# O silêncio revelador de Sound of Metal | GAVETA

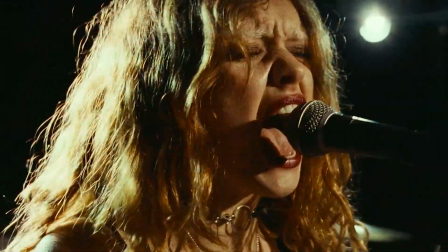4:11 Ele e a vocalista da banda, Lu, que também é a namorada dele, eles dois têm, tipo, demônios dentro deles, né?
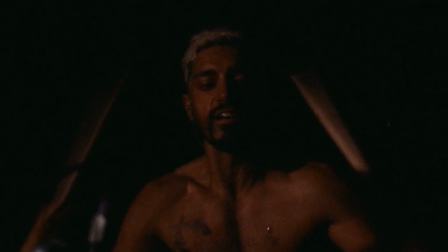4:17 Eles têm coisa pra botar pra fora. Então, parece que a banda é uma extravasada deles.
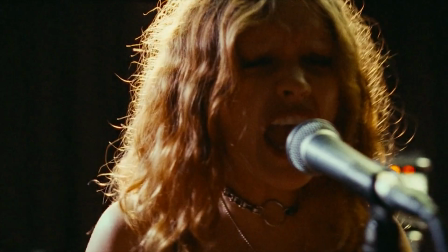4:22 Eles estão expurgando mal, assim. Ah, é pra ser feio, é pra ser sujo, é pra ser barulhento.
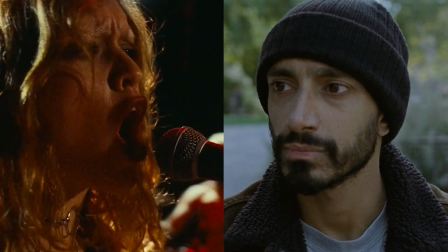4:30 E isso daí vai fazer muito sentido com o final do filme, tá? Esse filme tem um paralelo muito forte com meditação. Então, justamente por isso, eu acho que é proposital a banda dele ser grotescamente barulhenta e esquisita e você não entende. Ao mesmo tempo funciona como uma expressão da frustração deles. Estão botando a frustração pra fora.
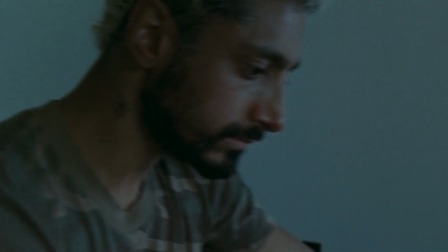4:52 Sabe quando você tá com raiva e você grita... fato é que a edição faz de uma forma muito brilhante isso também. Tanto
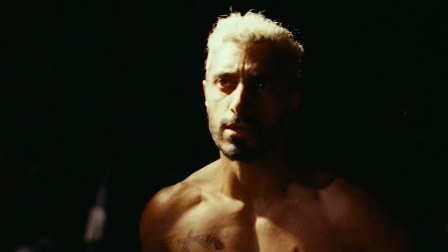4:59 Existe um contraste enorme quando acaba o show e de repente eles estão no trailer.
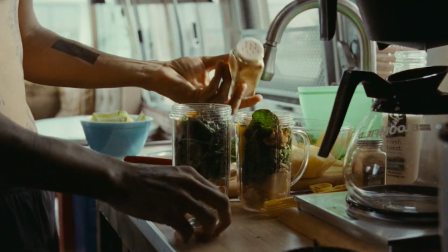5:03 A mudança é brusca de clima. Ele acorda, faz lá a vitamina dele, faz lá um pratinho todo bonitinho, a namorada, eles comem, conversam.
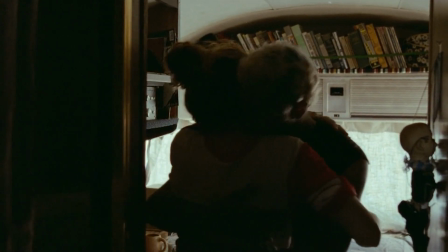5:11 É completamente diferente do... O contraste é proposital.
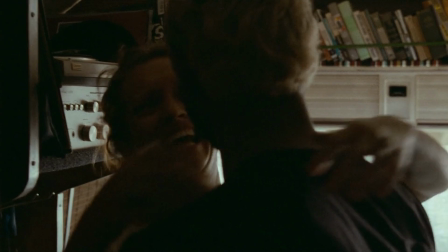5:17 É um processo psicológico. E essa situação toda diz respeito muito ao Ruben, como pra Lu também. E é importante que a gente saliente o papel dela no filme, porque volta e meia o filme alterna entre a visão dela...
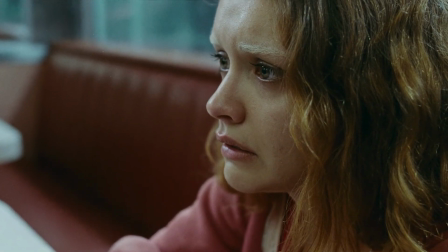5:29 There's like a surgery.
E a visão do Ruben. Guarda isso. Falando da visão do Ruben, a gente acompanha ele perdendo a audição.
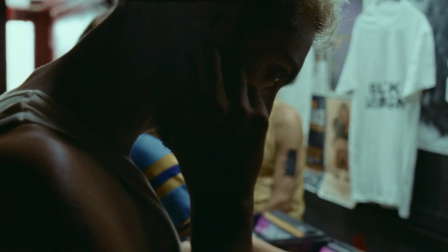5:42 É desesperador, é angustiante demais.
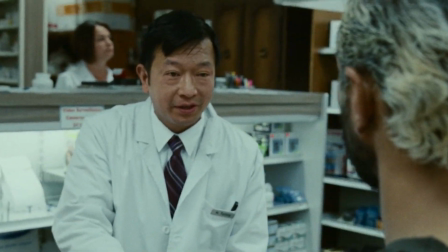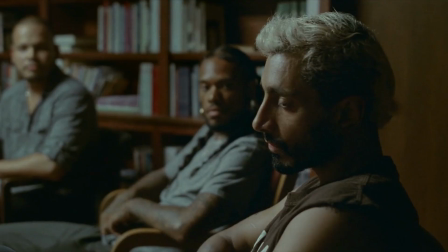5:51 Você vai descobrindo as coisas junto com o Ruben.
I'm sorry, I don't talk sign language.
Eu inclusive vi uma entrevista do editor do filme, o Mikkel. Mikkel! Nielsen.
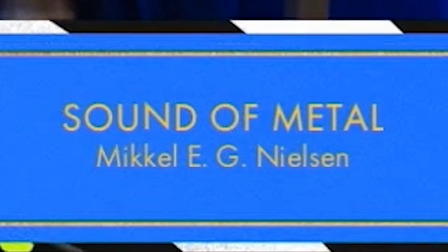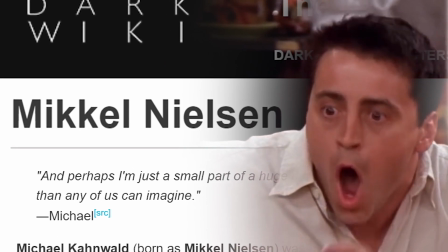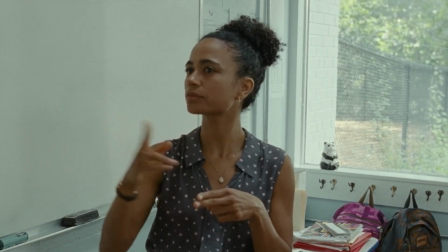6:13 E ele fala que é intencional que a narrativa do filme não ultrapasse o protagonista.
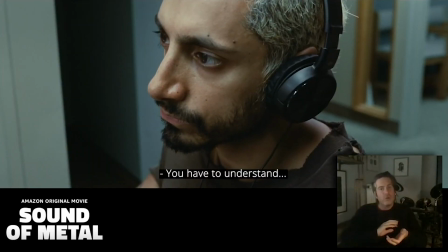6:19 A audiência tem que ir descobrindo as coisas assim como o Ruben tá descobrindo as coisas, entendeu? Só que o filme, de vez em quando, ele bota uma visão de externa, como se fosse uma pessoa de fora. Se você reparar, o primeiro take na farmácia é um take de longe.
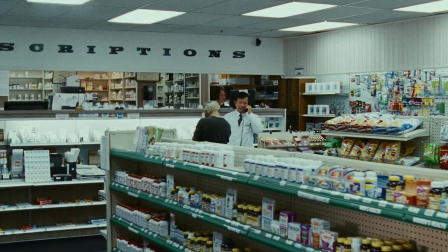6:30 Assim, ele tá ali no balcão e a gente ouve o farmacêutico falando pra você entender um pouco o contexto da cena.
He's having trouble even communicating with me.
Isso dá uma impressão de que é uma pessoa externa que tá vendo a conversa.
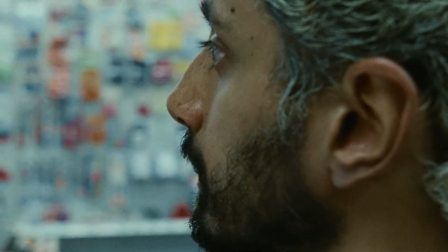6:41 E aí, quando você vai pra cena próxima, pronto, o som já tá off, você não entende, você tá tentando ali entender mais ou menos. E essa técnica de você descobrir uma história junto com o protagonista, ela tende a causar uma certa tensão em quem tá assistindo. E tem uma relação total com o tal corte motivado que eu tava falando. Às vezes a pessoa tá falando e você quer ver ela falando.
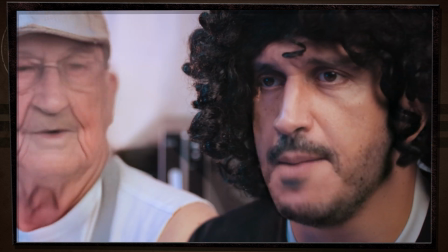7:00 E aí a pessoa tá falando um negócio, ela olha pra um lado, você automaticamente vai olhar pra esse lado porque você quer ver pra onde ela olhou.
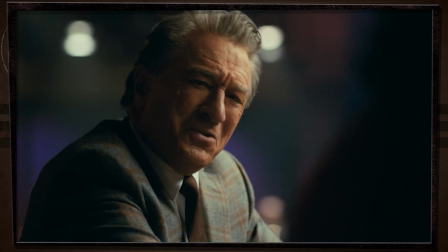7:05 Ou então, você não quer tanto prestar atenção na pessoa que tá falando e sim na pessoa que tá reagindo.
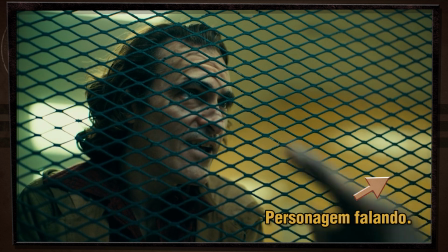7:10 Isso acontece muito em filme, especialmente em cenas dramáticas. Isso é timing, isso é corte motivado. A forma mais fácil de você entender o corte motivado é o olhar humano. É a forma mais básica de você cortar bem.
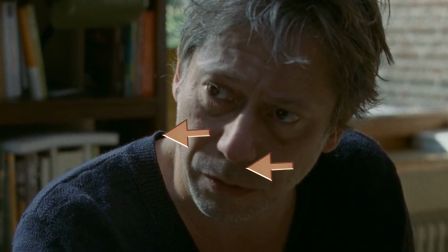7:22 Tô olhando pra essa pessoa, eu falei um negócio, papapá, eu olhei pra cá, você corta e mostra a pessoa reagindo. Porque se eu tô conversando com alguém aqui, eu olhei pra cá e você não mostrar esse take, pode reparar que vai te dar uma angústia. Tu fala, por que o Gavito tá olhando pra lá? Entendeu? Você fica, cara, deixa eu, por que ele olhou pra lá? Aí já mostra. Corte motivado. O meu olhar motivou o corte.
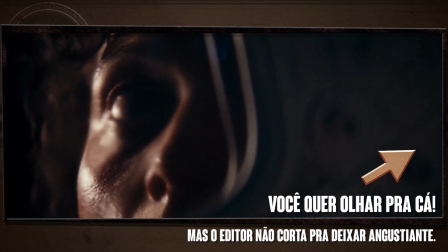7:42 É uma técnica muito utilizada em filmes de tensão, terror, alguma coisa misteriosa.
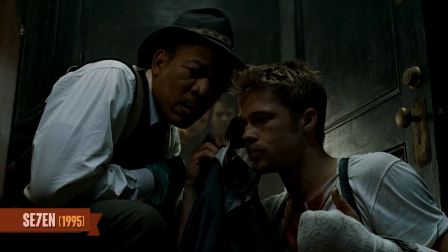7:48 O final de Seven, por exemplo, um filme que eu amo de paixão. Esse filme é absurdo. A tal da caixa, né?
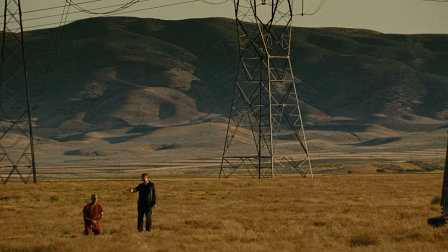7:53 Chegou a caixa ali. Você tá ali meio que vendo a cena mais ou menos junto com o Morgan Freeman.
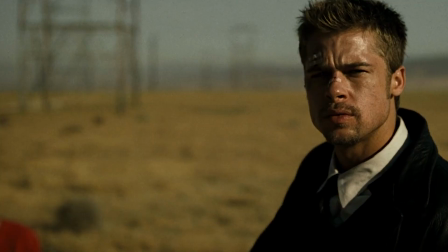7:58 Quando ele abre a caixa, não mostra a caixa. Você fica vendo a caixa de longe. E é angustiante, porque você quer ver o que tem dentro da caixa e a câmera fica ali.
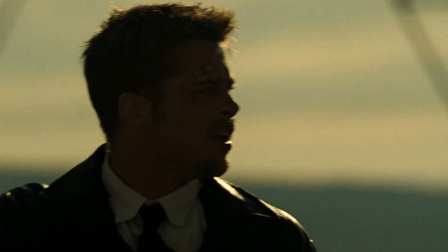8:05 Nesse momento, a narrativa do filme passou a ser a narrativa do Brad Pitt, que tava lá rendendo o assassino.
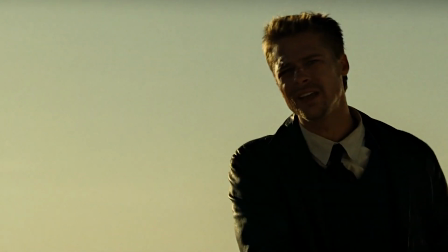8:11 E assim como ele, você não sabe o que é isso, o cara tá fazendo uma cara desesperado, o que tem nessa caixa? Então esse momento que você escolhe ou não escolhe mostrar uma cena ou um ângulo de um diálogo, o nome disso é corte motivado. Tudo que você quer, na verdade, é fazer com que a pessoa entenda a cena, ela quer entender o que tá acontecendo. Tu fala assim, ah, mas tem cena que é rápida, galera. Uma vez a gente já fez uma edição aqui do Jovem Nerd, no Nerd Office, falando bem de uma passagem ali do Exterminador do Futuro 2.
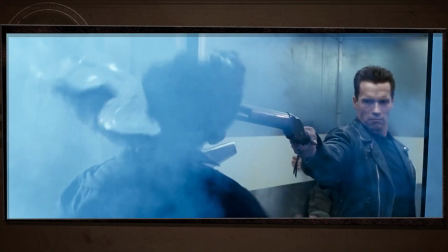8:39 Tem vários cortes, a cena do elevador lá. Sim, tem vários cortes. Mas primeiro, imagina que eu tô aqui vendo uma cena. Você não tem uma visão super lenta. Você tá aqui acompanhando o olho, tá? Rápido, né? Existe uma velocidade aceitável de ação que você consegue acompanhar. Mas existe uma diferença muito grande entre você colocar algumas cenas e você conseguir deixar isso daí entendível e
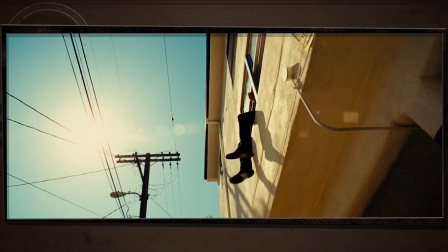8:59 você colocar uma porrada de corte escroto só porque você tem vários takes da mesma cena, como é o caso de um filme que eu já falei mal aqui algumas vezes, Busca Implacável 3.
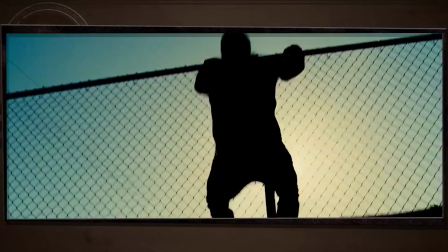9:08 Cara, provavelmente tinha todos esses takes do cara só pulando uma cerca e ele resolveu colocar todos e ele fica, o que acontece?
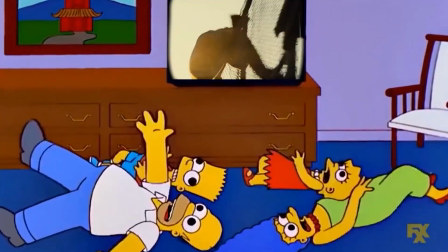9:14 Ele fica alternando, fica sem epilepsia, insana, sabe? Olha que eu adoro o primeiro filme. Esse filme, ele merece um prêmio.
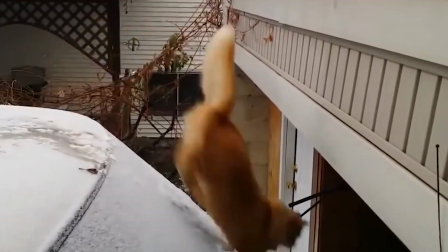9:20 Um prêmio pra edição mais foda-se que eu já vi na minha vida. Acho que todas as cenas de ação, tem várias cenas de ação assim.
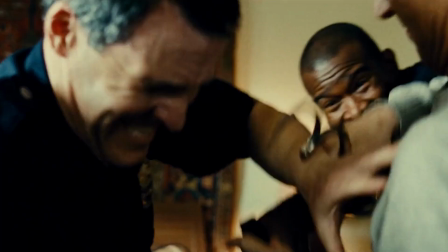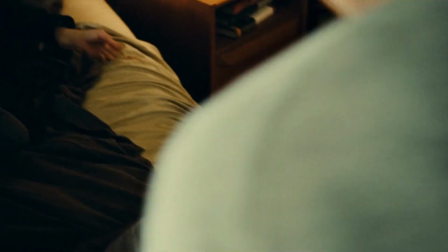Ah, Gaveta, o que que difere isso da cena do Exterminador do Futuro? É a velocidade dos cortes? é a motivação dos cortes. Não.
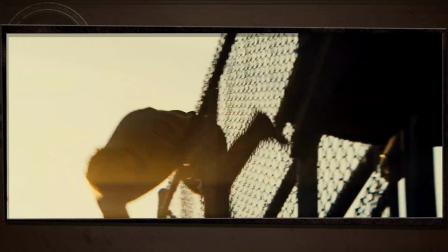9:44 Eu não preciso ver essa cena em 7 ângulos diferentes para entender que ele está pulando a cerca.
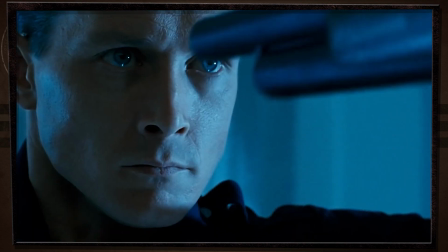9:50 Você tá me entendendo? Agora, na cena do elevador, os cortes dessa cena são motivados. Eu não lembro exatamente como é que era a cena. Peraí, deixa eu... Supernatural, eu mostrando o meu laptop super poderoso aqui na tela pra vocês, a Josefa.
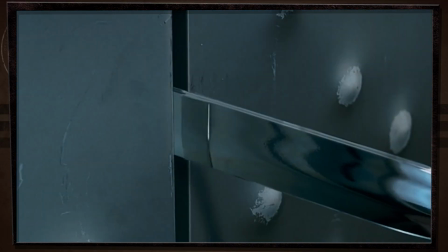10:04 Tem um corte da lâmina entrando e a reação deles com a lâmina. Aí depois o corte, depois é pra mostrar como a lâmina tá abrindo a porta.
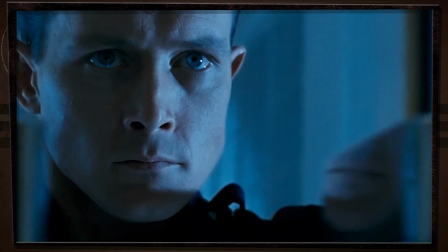10:10 O próximo corte é o rosto do vilão, pra mostrar, né, a cara dele de malvado ali, assim, expressão.
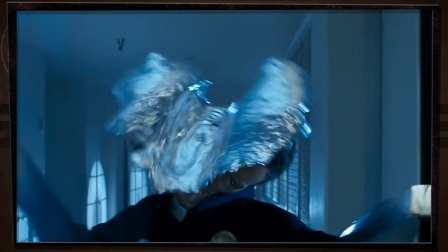10:15 Depois pra você mostrar o Terminator apontando a arma pra ele. Depois você mostra o tiro e o estrago que o tiro faz na cabeça do bicho.
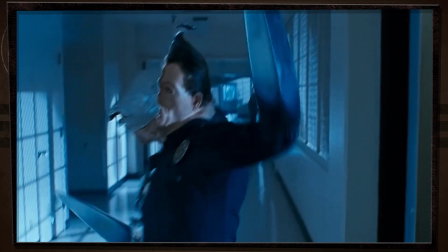10:22 Depois como ele ficou, a porta fechando, ele recolhendo a arma e os dois lá atrás com medo.
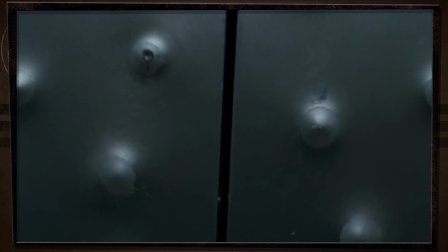10:27 E depois o corte depois pra porta, pra você ver que o plano deu certo, a porta conseguiu fechar até o fim e o bicho ficou do lado de fora. Tem propósito. Dava pra você colocar uma câmera de um lado só pra pegar tudo acontecendo, você não vai pegar a expressão das pessoas.
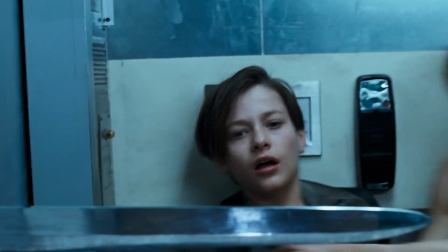10:39 É fundamental a expressão dos personagens nesse momento, pulando uma cerca.
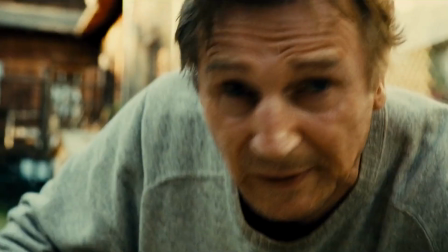10:44 Eu não preciso ver a expressão dele nesse momento. A não ser que eu queira mostrar que foi muito difícil pra ele pular uma cerca, talvez. Mas, entendeu? Às vezes, a confusão sensorial é proposital, visto, por exemplo, várias cenas de batalha, né? Eu vi isso daí muito em Senhor dos Anéis. Quando vai entrar na cena de batalha, quando vê esse... Começa os cortes malucos, os caras vão aí, câmera tremendo, vai tudo pro telado, não sei o quê. É de propósito. O diretor quer te passar essa sensação de caos.
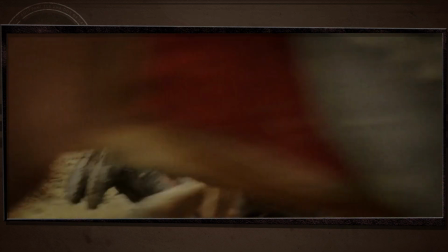11:13 Ele não quer que você entenda, olha, eu dei um golpe de espada e rodei a espada em 360 graus e... cortei o barro.
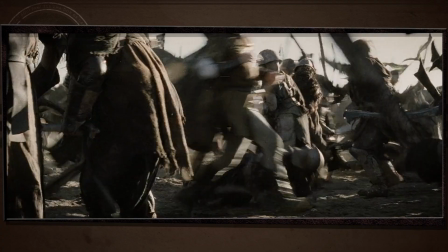11:22 É intencional que você faça uma edição meio caótica ali pra passar essa sensação pro espectador. E quando eu falo que a gente usa isso daí em qualquer vídeo, eu posso dar como exemplo esse próprio vídeo aqui que você tava vendo, né?
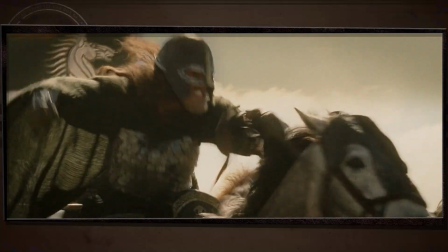11:34 No momento que eu comecei a falar de Batalha do Senhor dos Anéis, provavelmente apareceu cena de Batalha do Senhor dos Anéis. Entrou um cara novo aqui na Gaveta Filmes, a gente sempre fala a regra principal. Falou, mostrou. Falou, mostrou. Falei de um filme? Mostra o filme. Existe? Existe. Mostra. Sabe por quê? Se eu começo a falar de uma cena da batalha do Senhor dos Anéis, e eu não mostro a cena de batalha que eu tô me referindo, ou seja lá qual for, eu começo a deixar a pessoa imaginar qual é a cena. Talvez esse seja seu propósito,
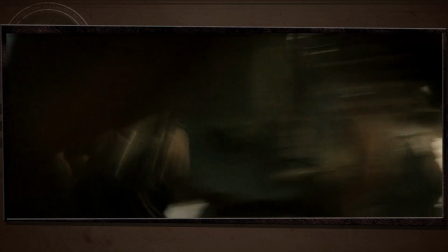11:58 mas não é o meu aqui. Eu tô falando da confusão sensorial que os cortes rápidos fazem numa batalha. Se eu não falo pra você qual é a batalha do Senhor dos Anéis que eu tô falando, você tá pensando assim, caraca, mas peraí, será que ele tá falando de Helm's Deep?
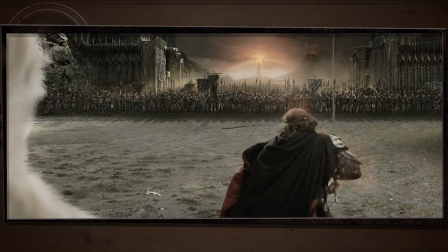12:10 Não, de repente ele tá falando do terceiro filme, ou é do primeiro, não, do primeiro filme eu acho que não tem batalha. Acho que não. Olha como a tua cabeça tá longe do argumento que eu tô defendendo aqui no filme. Eu não quero que você vá pra esse lado. Vem comigo, dá a mão aqui.